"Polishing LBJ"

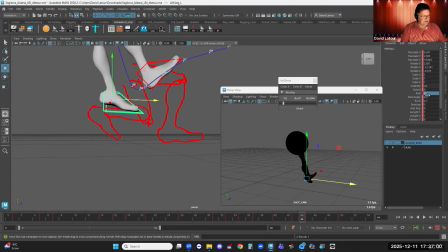2979s
Get rid of the roll attribute. Pull him up. Because I want to have want to have those feet sort of starting to trend towards where they're going to land.
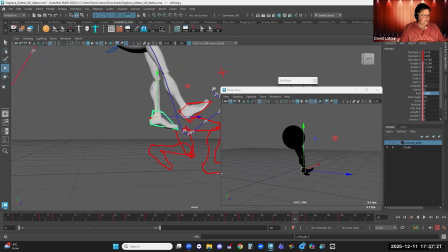Separate him out like this.
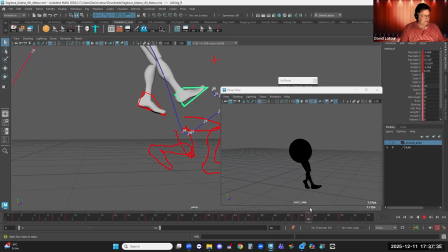Okay. You
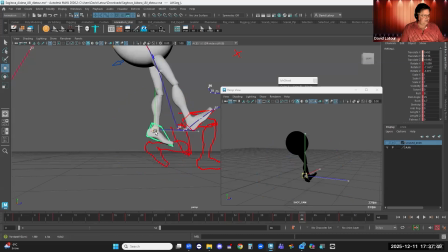3026s
tip this toe down even more to separate it out from silhouette. Thinking about where it's going to. That.
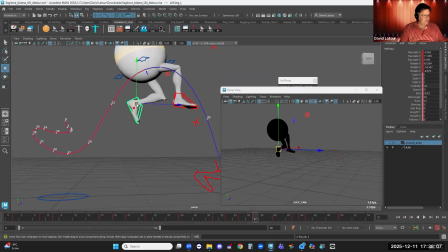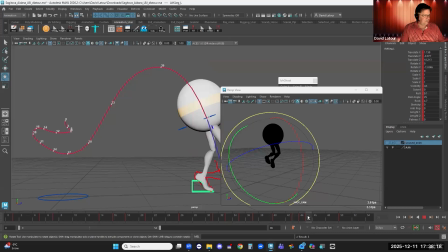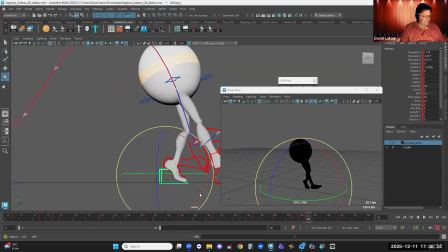3062s
Okay. Have that foot landing now. You back a little bit like that. So he's aiming towards that landing spot.
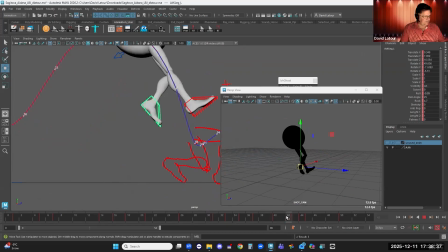3078s
It can be a bit more bent.
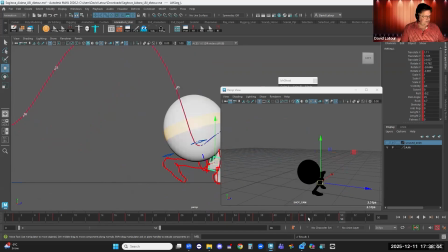3083s
So now I can take you. 1, 2.
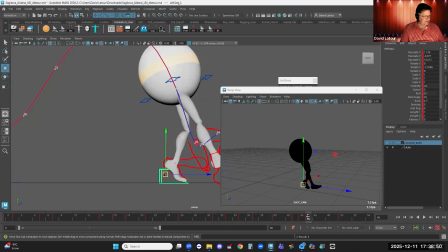3089s
Let's try 3 frames. So I'm going to take this pose, middle mouse drag, S key.
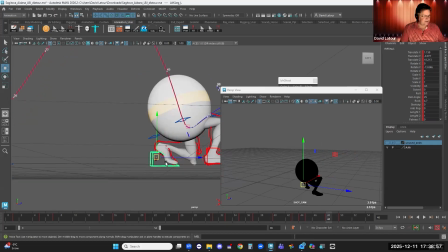3094s
So I take him to here like this. Let's see, roll. Boy, it's a big challenge. But there now I've got a good solid contact.
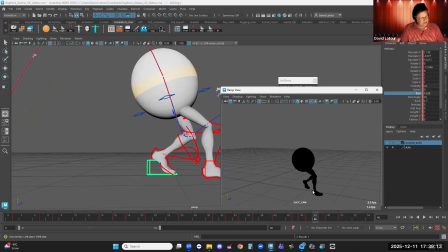3111s
So there, that toe's touching down, and then it's compressing. Pressing.
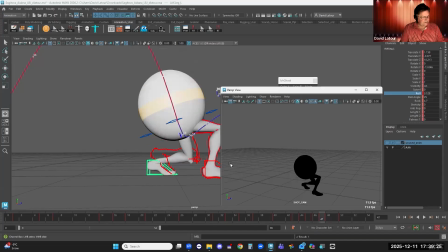There. And you can even have like a bit of foot roll there like that.
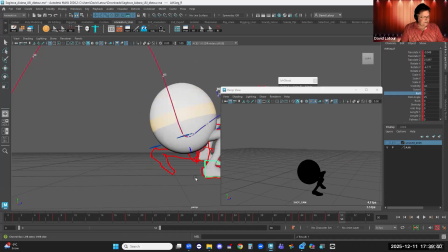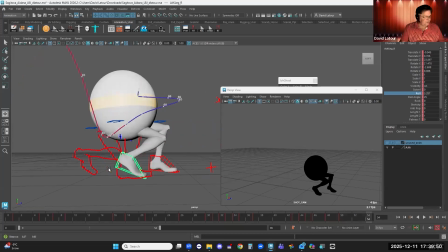3149s
This foot's got to hold longer. So you
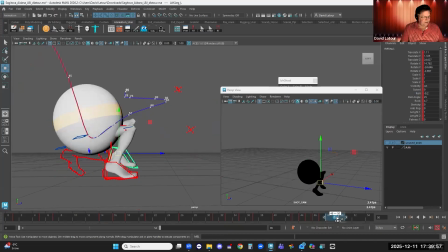3156s
take this 4850 and move it 1, 2. So I got to keep that foot on the ground longer until his weight gets shifted to this front foot more.
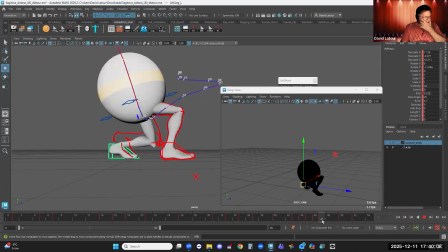Here I'm going to zero you out on the roll. It's nice and planted.
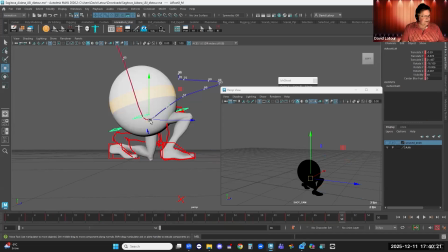3180s
And then what I can do with this guy is I can have him further forward sooner.
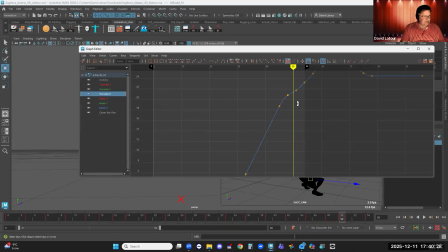3185s
So I can go like this, translate Z, which actually makes sense because you can see the inertia he was moving at. I actually want him further forward anyways. So I'm going to go like this, delete, delete, grab you like that.
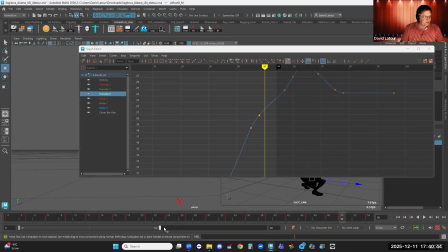3202s
He's further forward along. And let's open up the range that we're working in. Likewise, this bit here. I'm going to delete this. I'm just going to do this. I'm going to let the speed that he was going at carry through more like that.
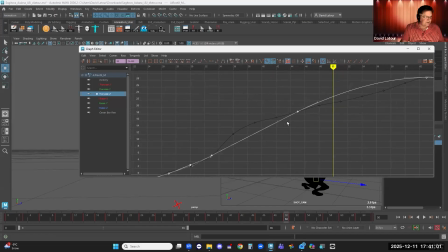3222s
See how that looks.